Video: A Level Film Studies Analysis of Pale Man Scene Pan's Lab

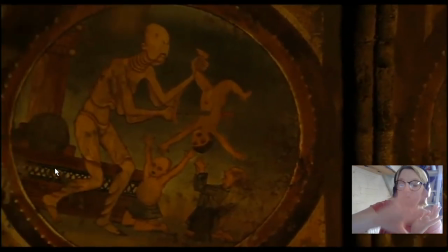(17:45)
sounds of children crying and then here we have frescoes that's what we call paintings on the
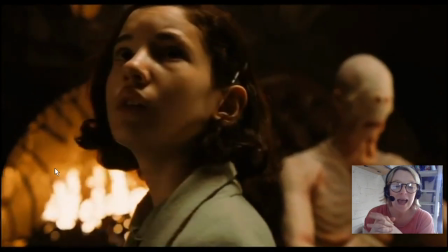(17:51)
ceilings of these fine cathedrals and chapels and these all appear to be things
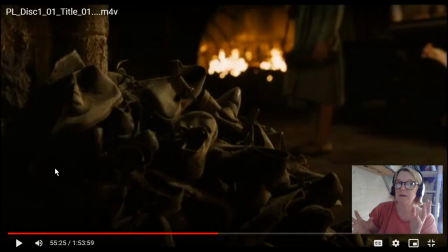(17:58)
celebrating the pale man um and we see him like as this maybe like old testament kind of like um force um like wrath i would say like killing these children in those pictures but at the same time that is a symbol of worship
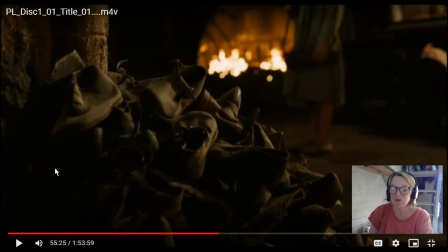(18:15)
so lots of um cross um cross percolating of ideas here with um catholicism and here we go so we have ideas all about images of catholicism and then this is a lovely shallow
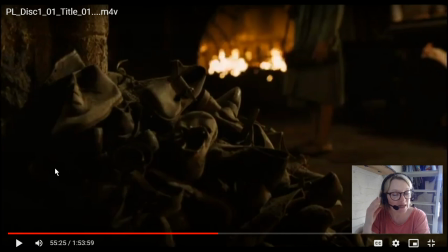(18:29)
focus shot here we know this image we've seen it um um in image in images of um concentration camps the piles of um belongings
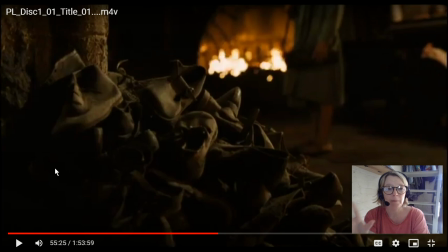(18:43)
um from jews and others that were um massacred in that holocaust and so we recognize this pile of shoes we've got the sound of the screaming children we're now seeing the scale of this monster's destruction and it's
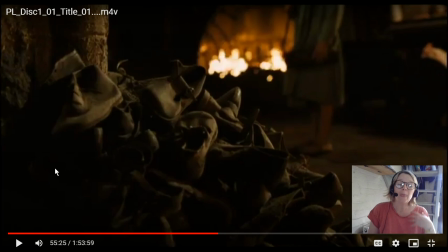(19:01)
a very clever use of shorthand here um what another thing i love about this scene is there's no dialogue it's almost completely silent and um it's all told with the images this is called pure cinema we have just images telling the story for us
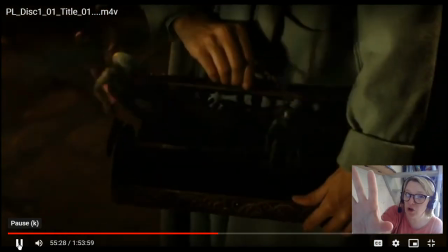(19:19)
here and that's a lovely little focus throw so it goes low angle looking up at her a little focus throw
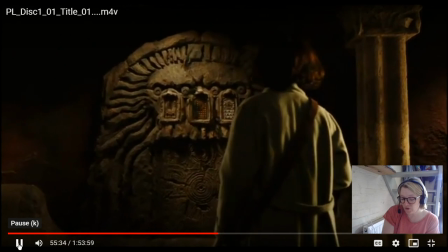(19:28)
towards her, focused on the shoes and then on her.
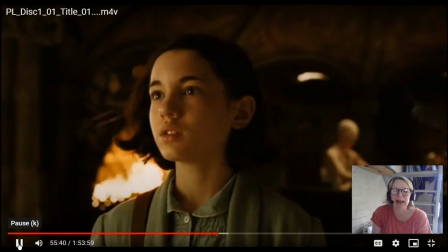(19:35)
Which reminds me a little bit of Labyrinth of this bit.
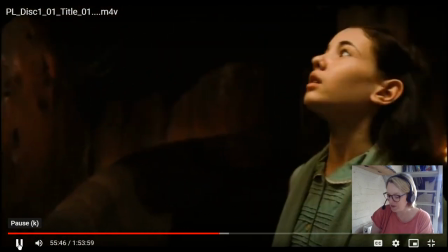(19:40)
Now all good heroes have to break the rules.
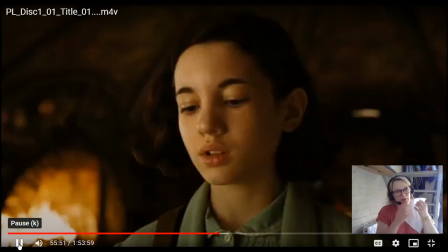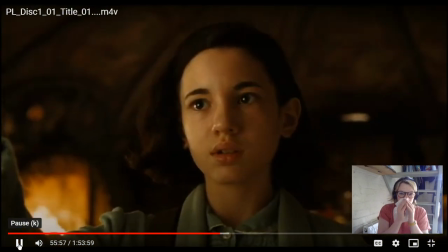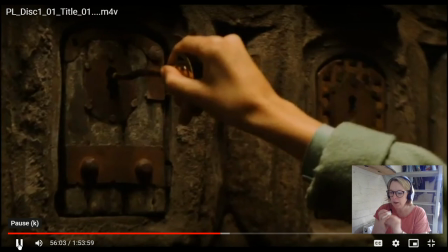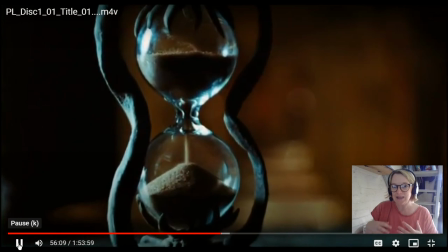(20:02)
Did you notice there that the key prop sings?
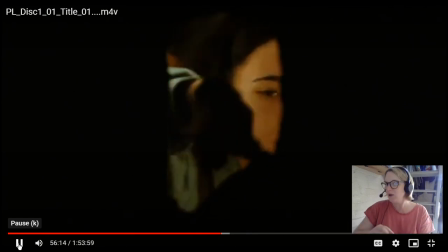(20:07)
Sing! And the knife as well, when she gets that out and she looks at it, that's going to sing!
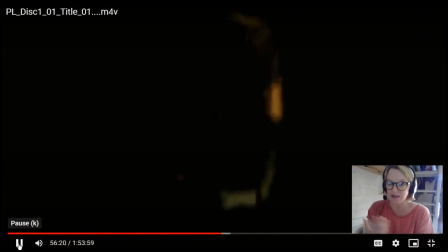(20:13)
That high-pitched ringing is going to alert you to the fact that this is a key item. And in the real world,
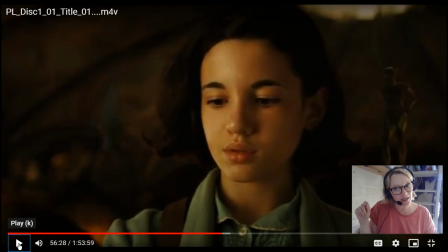(20:22)
the key and the shaving knife, they have that metallic singing sound as well.
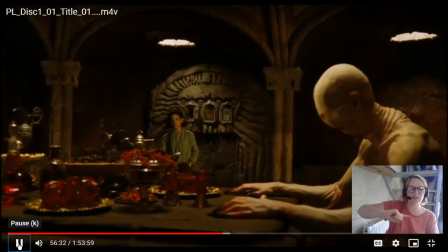(20:35)
Do you hear that circular motion starting in the sound, within the soundtrack?
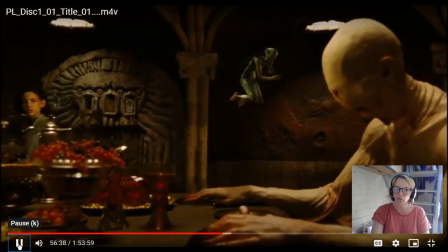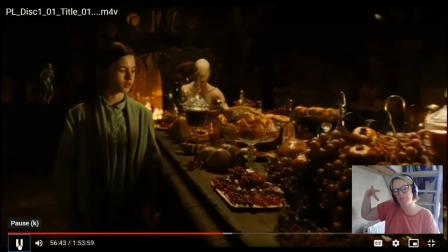(20:45)
The harps and the motion here. The camera.
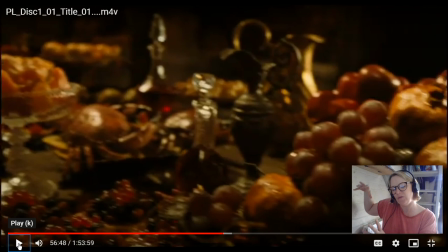(20:53)
so we have that that very fluid push into her face and the harp it's as if she's been put under a spell she takes the grape the symbol of original sin so she is eve
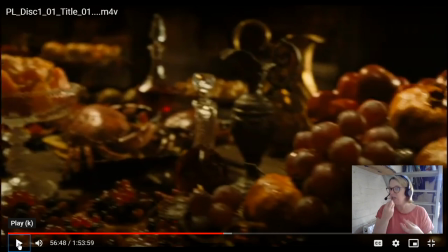(21:08)
in this kind of like allegory now so she sins she breaks the rules she eats the grape and then she unleashes this wrathful beast on the world it's
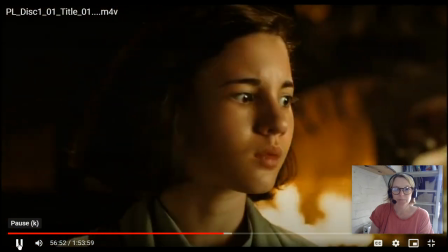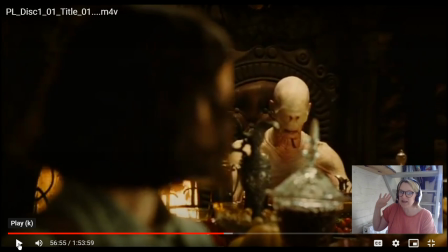(21:29)
a lovely little focus throw there so focus right there we were focused on Ophelia's face and then as she turns it makes it feel like a point of view shot but it's not quite she checks the beast he is still there that's a focus throw and then the focus pull back
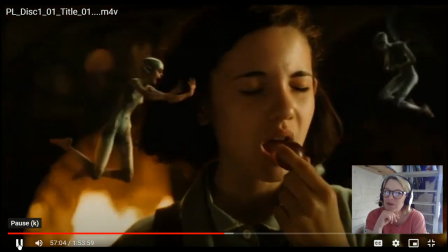(21:50)
oh that's a delicious looking grape to be fair so
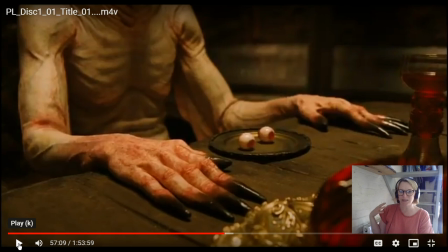(21:58)
what i love at that moment is the camera just kind of abandons her it's as if the camera has more agency and awareness of what's happening than she does so the camera travels over her shoulder and then we cut to the beast awakening
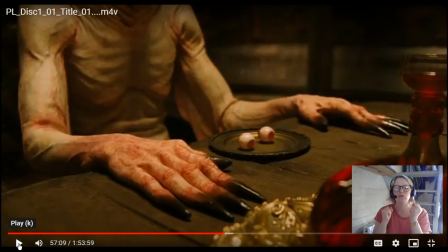(22:15)
so i love the sounds in this moment we have knives we have tree branches i mean the foley here is amazing we have like i think we can hear like a rattlesnake type of sound um and we can hear all these animal sounds as well we have sounds of predators but we also
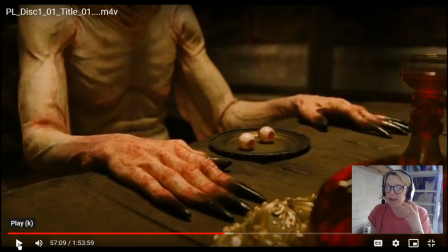(22:33)
have the sounds of prey we have i think pigs screaming as well in this moment as well so lots of sounds here that give connotations of predator and prey that surround the pale man and his performance here i love this little
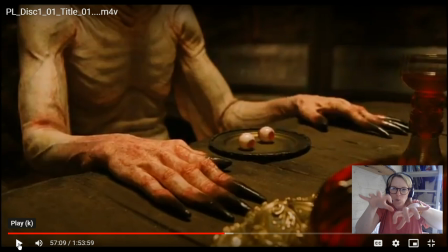(22:48)
like spiders this where he's like waking up and his movement just feels so extraordinary and so alien and it's that movement that makes him quite fearsome i think
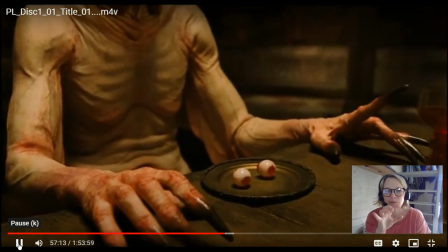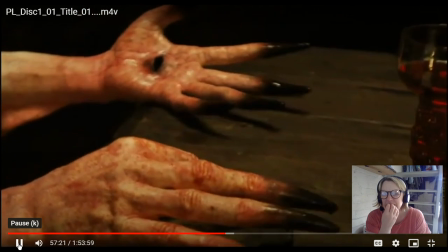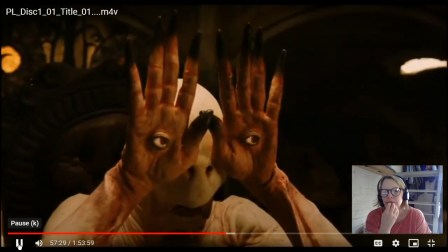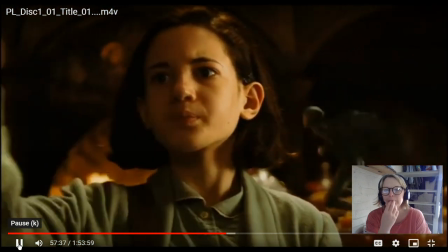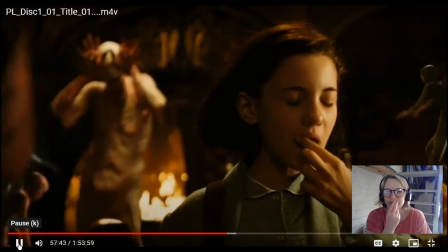(23:33)
two grapes two fairies
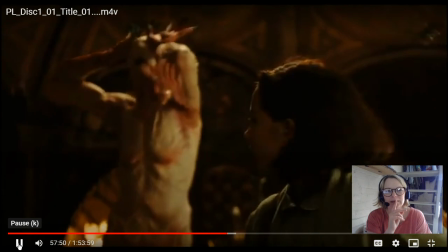(23:41)
as
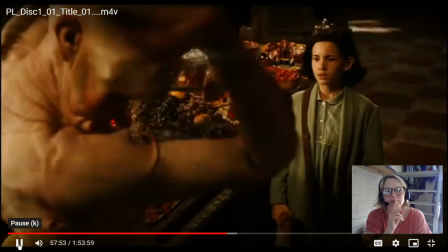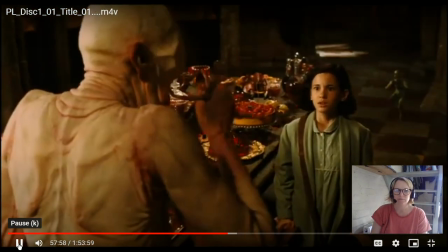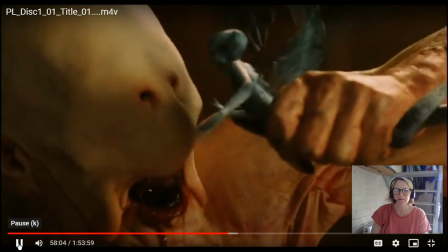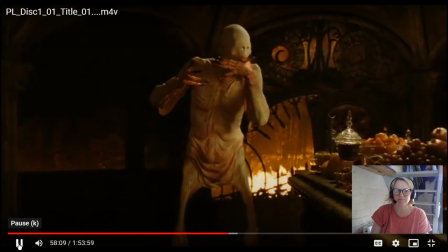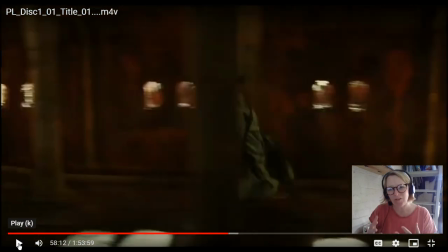(24:03)
well i mean yes the monster is terrifying but as well it's so frail as well and ancient it's like this um this ancient evil this wrath that is like again again in our shadow self it's in all of us this um this
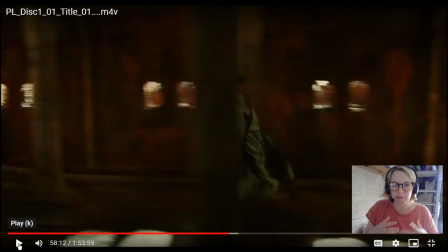(24:19)
like darkness inside has been awakened is that part of growing up is that part of this journey into womanhood that um the sin you know is going to follow her now we've got a come on laura use your words we've got a lovely segment here of the chase
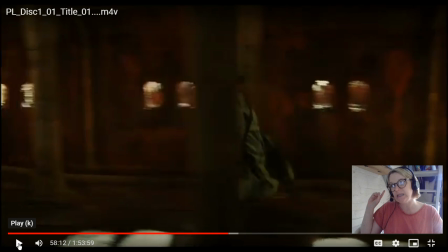(24:37)
where we cross cut between her running and the monster running um we then see her feet running and then we see his frail ancient little feet stumbling along as well and it cross cuts between the two to give us this sense of urgency so
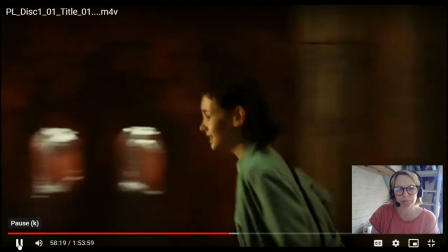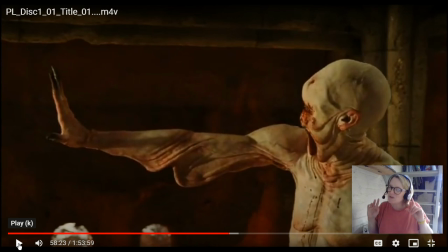(25:05)
he's kind of like got a military salute there and that's also where we hear the screaming coming like um pigs screaming and we can really see here like the design of this particular monster um he's it's so interesting isn't it this idea
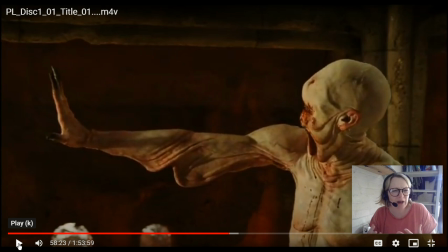(25:25)
that he's he's he's blind kind of and then we have all this pay you know this pale flesh he kind of looks like a corpse or a zombie already um and
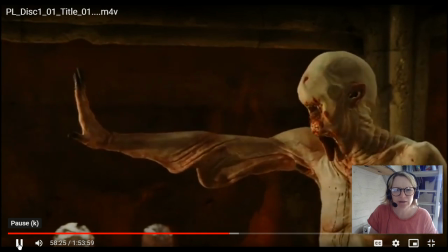(25:40)
i really like when we cross-cut back to his little feet walking along so
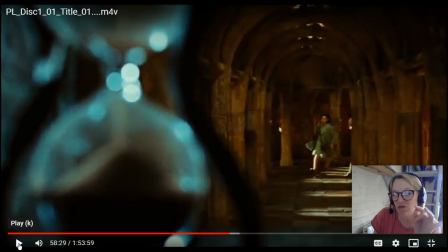(25:48)
here we have the the sound of the sand flowing through the hourglass there is amplified and that's a lovely focus push so we go from shallow focus on the hourglass to her just a little reminder there that time is running out